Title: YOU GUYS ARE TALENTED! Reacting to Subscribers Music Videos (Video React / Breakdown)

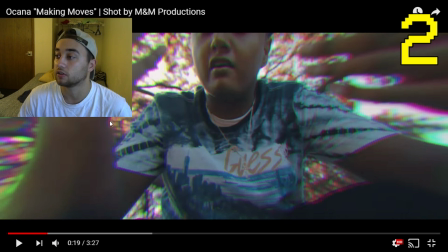4:09 What I like about this is the RGB distort is actually changing colors. You can see purple here, blue here, and it's kind of like hewing through.
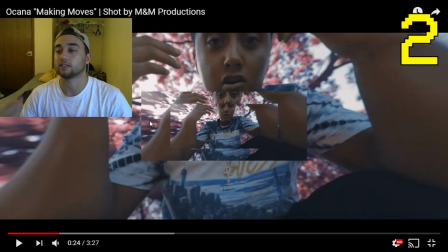4:16 We're seeing a little bit of a clip duplicated and just changing the scale. Looks pretty cool, like some sort of like three-dimensional effect.
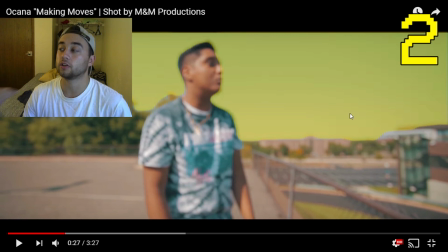4:22 Here's another thing that I was talking about with that keying. Like I said, make sure you guys, if you're doing sky replace, try and make it look as accurate as possible.
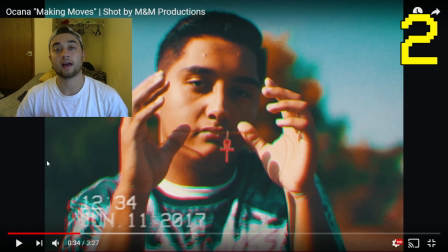4:28 And I'm liking this VHS overlay. I actually dropped a VHS pack just today. A lot of you guys that are watching this video are probably coming from that video, just because today is going to be a double upload. So you could go, so I have a pack letting you guys download 20 of these VHS overlays,
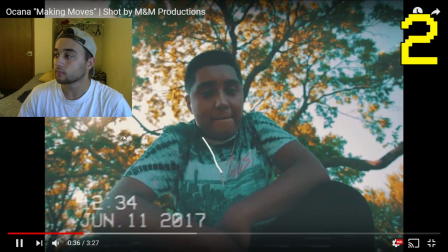4:41 but I like this little shot right here we got. We got some nice grain too, making it look really accurate.
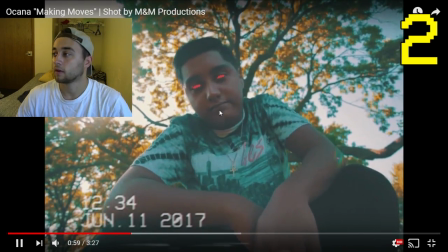4:47 We got some line effects on this. We got some more mask in the eyes right here, and I like this background.
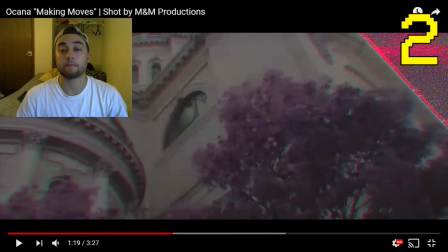4:53 It looks really good. So here's an example of good sky replacement in my opinion. We got that RGB splitting right here. Maybe I would have thrown a VHS overlay on this too, just to kind of add to that effect. But this sky replace looks really cool right here.
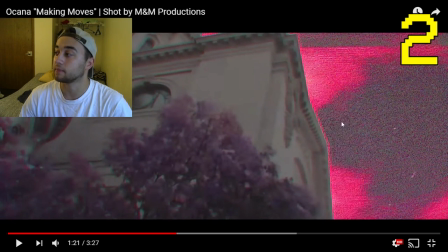5:05 And I would rather have something like this than just kind of like pure color. So that might just be my opinion, but I think it looks a lot better when there's actually like a video clip played over it.
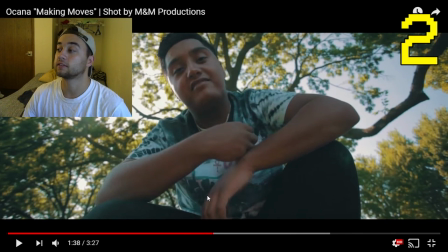5:14 It looks a lot more trippy. Right here I would have probably changed the scene. It's a little bit too long for that right there, especially with that little pause. So make sure you guys are knowing when to make the cuts in your video. Saying too long at a scene, it's good to have a lot of B-roll to kind of cut between. So one big tip I would give for this is shoot a lot of B-roll, slow motion stuff, a lot more just to fill in for parts like this.
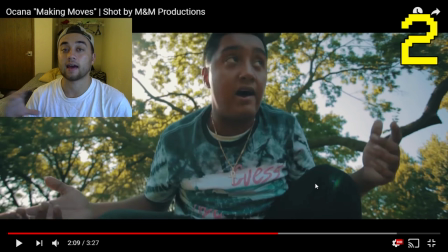5:32 So right here I noticed that there's a little bit of less editing than there was in the beginning. So make sure you guys are staying consistent.
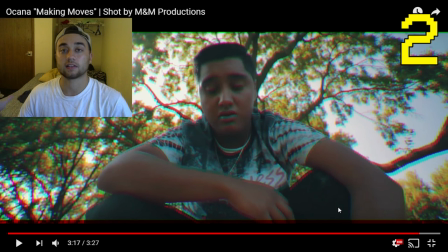5:37 I know it takes a lot of time to edit, and that's about it. So this is a really good video. I would rank this one pretty high. I like the effects in this. As I said, there's small little things you need to work on, but really definitely in the right direction. Trying to switch up the scenes, maybe edit to the music a little bit more. Other than that, very good video.
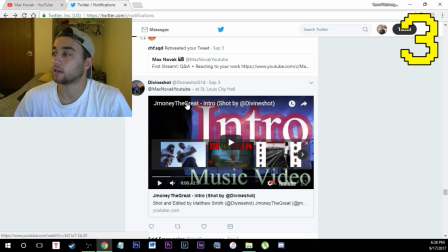5:52 Alright, next up we're going to pick this one, J Money the Great intro shot by Divine Shot. Okay, so let's get this full screen.
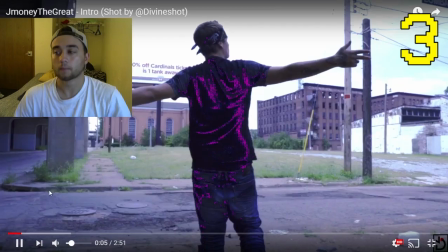6:00 So right off the bat, we're seeing a little bit of this keying.
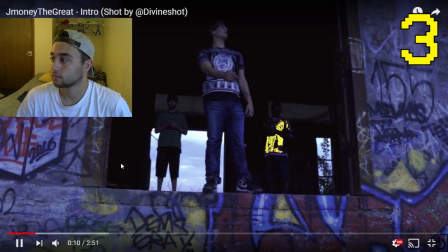6:07 Looks kind of cool, kind of like sparkly. I would say not to use that as much though, just so it doesn't get too overused.
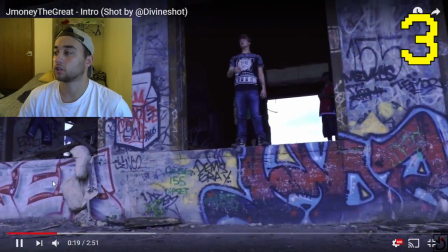6:15 This part right here, instead of having him just standing around for a lot of this, I would have just shot a lot of cinematic B-roll and slow motion to kind of just fill in those filler spots.
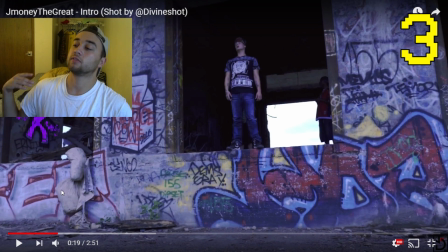6:24 That's a pretty good way to get around slow parts in the song where you don't have any performance stuff. Just take B-roll, slow motion stuff, anything you can really get, anything creative works pretty well.
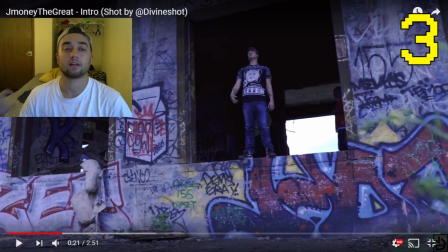6:31 And like I said, don't overuse that keying too much. Sometimes it can get a little bit overwhelming or look a little bit too unrealistic, so keep that in mind.
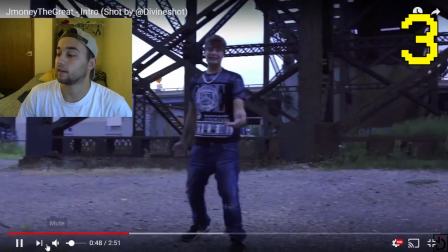6:38 A little bit more smooth camera motions just so it's not as shaky, but I'm liking the kind of direction you're going for where it's like more fast-paced, trying to go with the music.
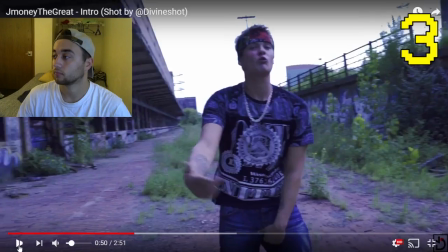6:47 I'd say just work at it a little bit more. I like that pixel sorting right there.
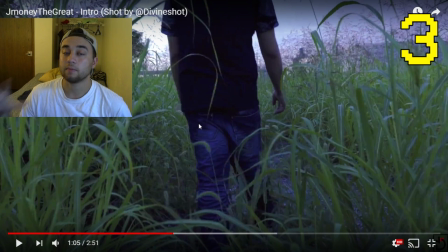6:53 Here's that B-roll that I was talking about. Maybe for the beginning, like I've taken this shot like here, but in slow motion.
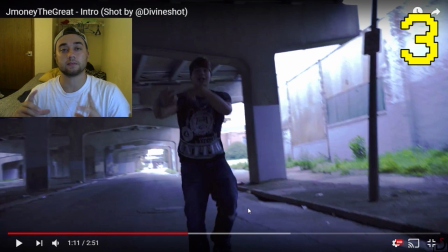6:59 I can also tell right here, it kind of seems like it's a handheld shot, so make sure you guys invest. Even if it's cheap stabilizer and some stabilizer, I recommend, if you really want a cheap one, $40 off Amazon, something like that.
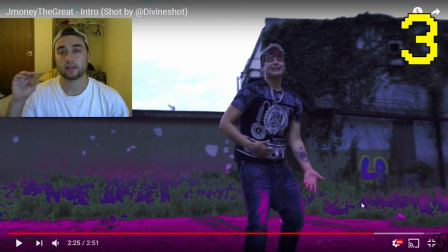7:11 So another thing I'm noticing is there's kind of like a little bit blue tint on your camera. Make sure you know how to expose your camera a little bit better, just so it's not just as blue and like as cold of as a look. If you go and you look through your camera settings, try and watch as many tutorial videos on how to make the best cinematic look as possible.
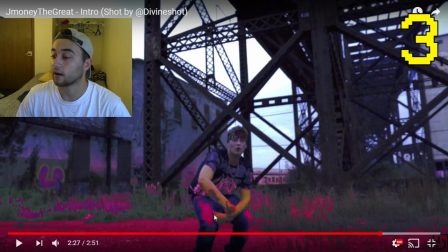7:27 So there's a lot of videos out there, and I'm liking this effect here on the ground. It looks pretty dope. Just make sure it doesn't bleed over and go on parts like this. So if you really have to, you can actually go and mask the actual effects so that it's not affecting areas that you don't want the color change to happen.
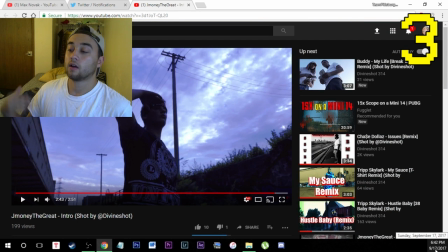7:40 Alright guys, so that's video number 3. Let me know what you guys thought about that one. Let Divine Shot know what you thought about that one in the comment section below.
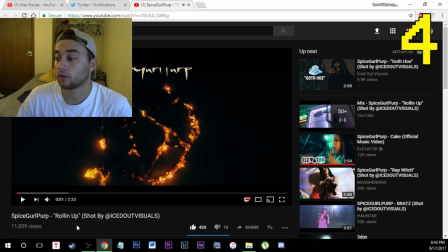7:47 Okay, so next up we've got Spice Girl Perp Rolling Up, shot by Iced Out Visuals. So go check out Iced Out Visuals.
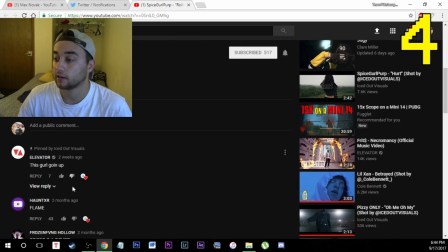7:52 It has a decent amount of views, so go subscribe to this channel right here. We got Elevator commenting on it right here too.
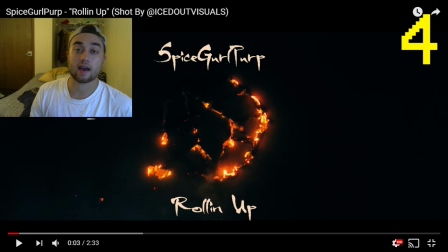7:59 So right off the bat, we're seeing a little bit of VHS overlay. I just dropped that pack. Definitely go check that out if you want something like that.
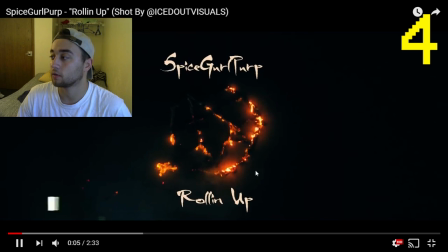8:04 We got a little bit of a drone shot with some crazy fire stuff going on here.
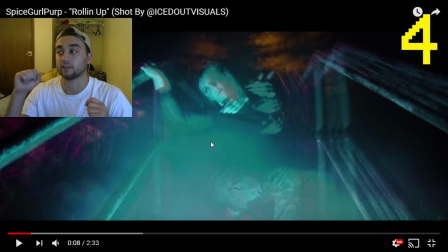8:09 We got some of that trippy ghost effect tutorial that I talked about, where you can have a duplicated layer, change the blending mode, and kind of change it around like that.